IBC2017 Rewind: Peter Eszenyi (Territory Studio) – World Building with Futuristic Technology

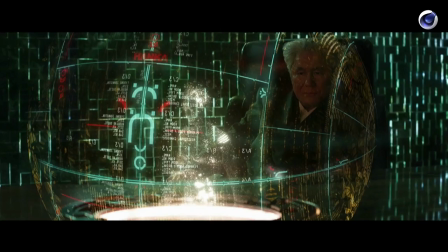710s
It's full of lovely UI details and graphics and really well designed but But because the initial idea of the production was to take it into a more stripped-back way that was never really taking off.
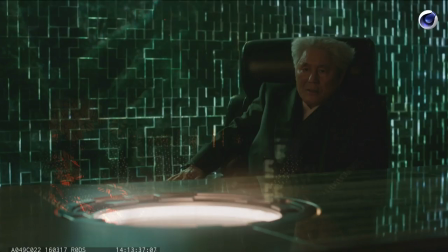729s
However, this
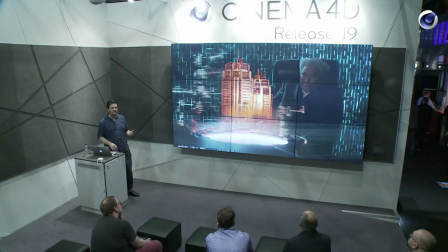734s
was a version of the Hologlobe that we did for the temp shots.
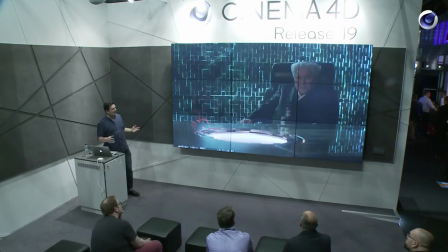739s
Whilst we were working on these concepts, we were working on temp shots for the film. I don't know if you're familiar with the term.
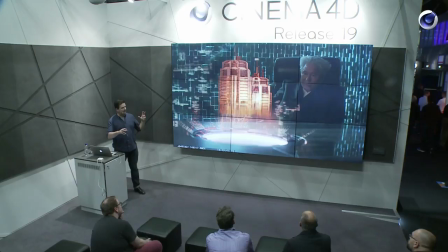746s
But those are almost like post-visualization shots. So they shot the plate, and they ask us to do something very, very quickly,
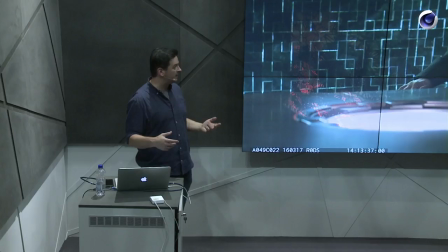755s
which is, you know, it's absolutely a magical thing to have Cinema 4D on board for these kind of tasks,
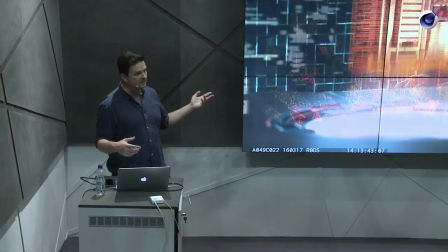762s
because when we turn around a shot like this, it's usually half a day or a day's work or something like that, which is really, really good.
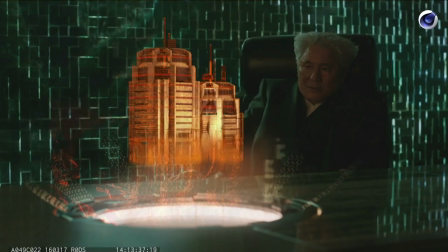772s
Because what they do with these shots is they start to cut that into the edit,
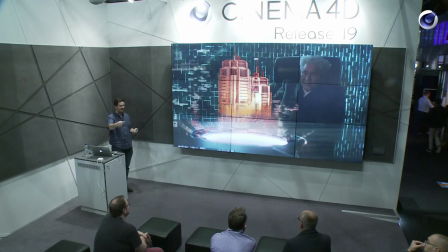776s
and they start to see how well the narrative works and I think this this was a scene when Aramaki's character or Aramaki was instructing the major not to do the dive and it was really important to show
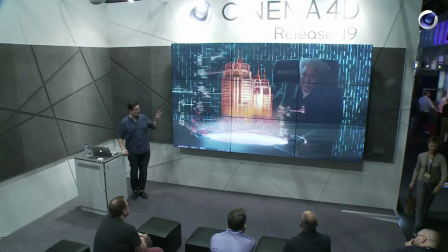790s
that there's something going on on a certain floor as you see this is quite close to the version that made it into the film, but what made it into the film was designed by MPC. So when we stopped working on these temp shots,
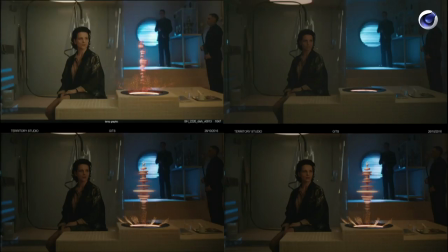808s
those designs or similar designs were taken further by those guys and they did a lovely job creating their own versions of these holographic devices.
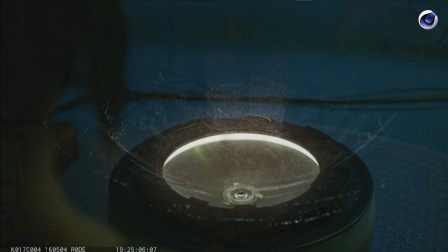819s
Here's another little montage of something that you probably haven't seen before. Let's go back to this.
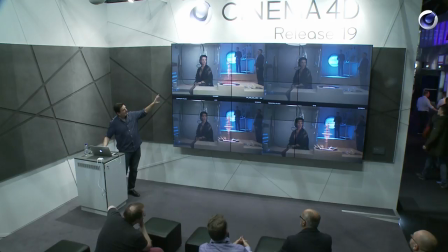828s
This is a Dr. Ullett from the film and this is her safe house and the task here was to create a version of the Hologlobe that acts as a communication device.
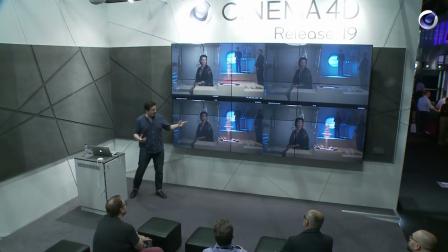842s
She was talking to someone and there needed to be some sort of visualization of the sound and
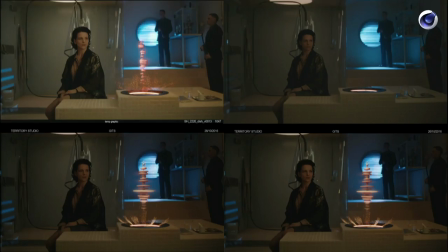847s
if you think back of the original digital sand concept that I showed you earlier, this is quite similar to that and this is pretty much based on that kind of idea.
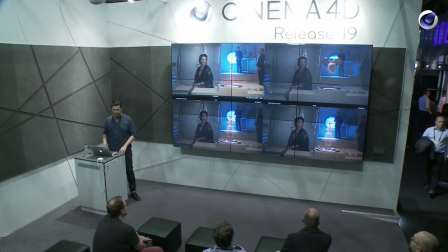860s
As you see there's quite a few versions of this and one
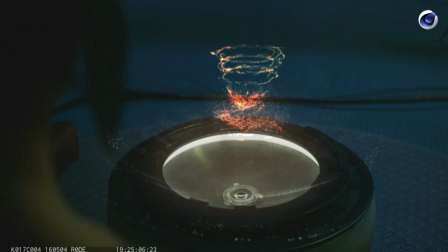865s
version of this shot made it into the trailer but then it was later edited out. So it's a cool world out there.
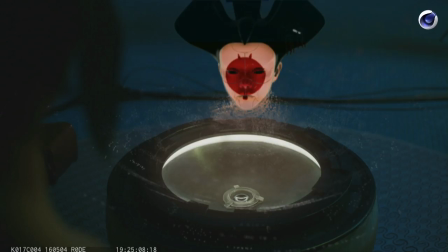876s
Way further down the line when we were still trying to come up with anything that's working as a concept for the Hologlobe, we developed these sort of little tests with the geisha,
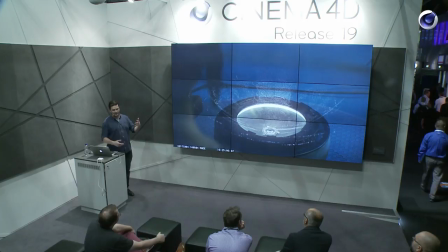891s
because one of the narrative points in this sequence was that the major goes through the scene that happened before that,
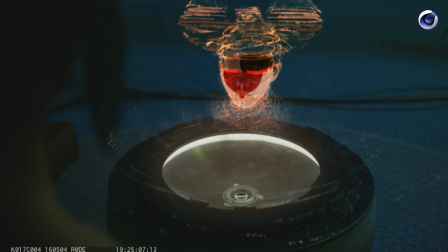899s
which was when she went into the hotel and there was the dying robotic geisha and
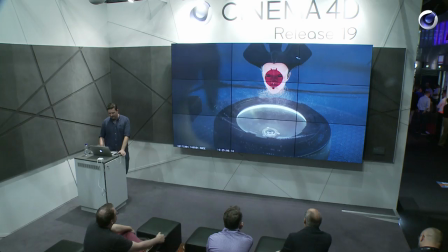906s
she figured out that it was hacked and we had to find ways of trying to make sure that the idea comes through. Time. Time is great. The conference room. If you watched Ghost in the Shell, the conference room is an iconic scene. It's pretty much visually one of the things that everyone sort of like remembers watching that film.
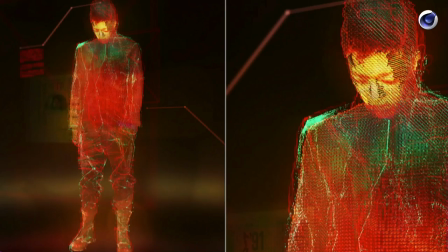932s
Again, we got the brief to come up with holographic technology for that part of the movie quite early on last, I think it was probably June, July-ish, maybe a bit earlier, somewhere around that time.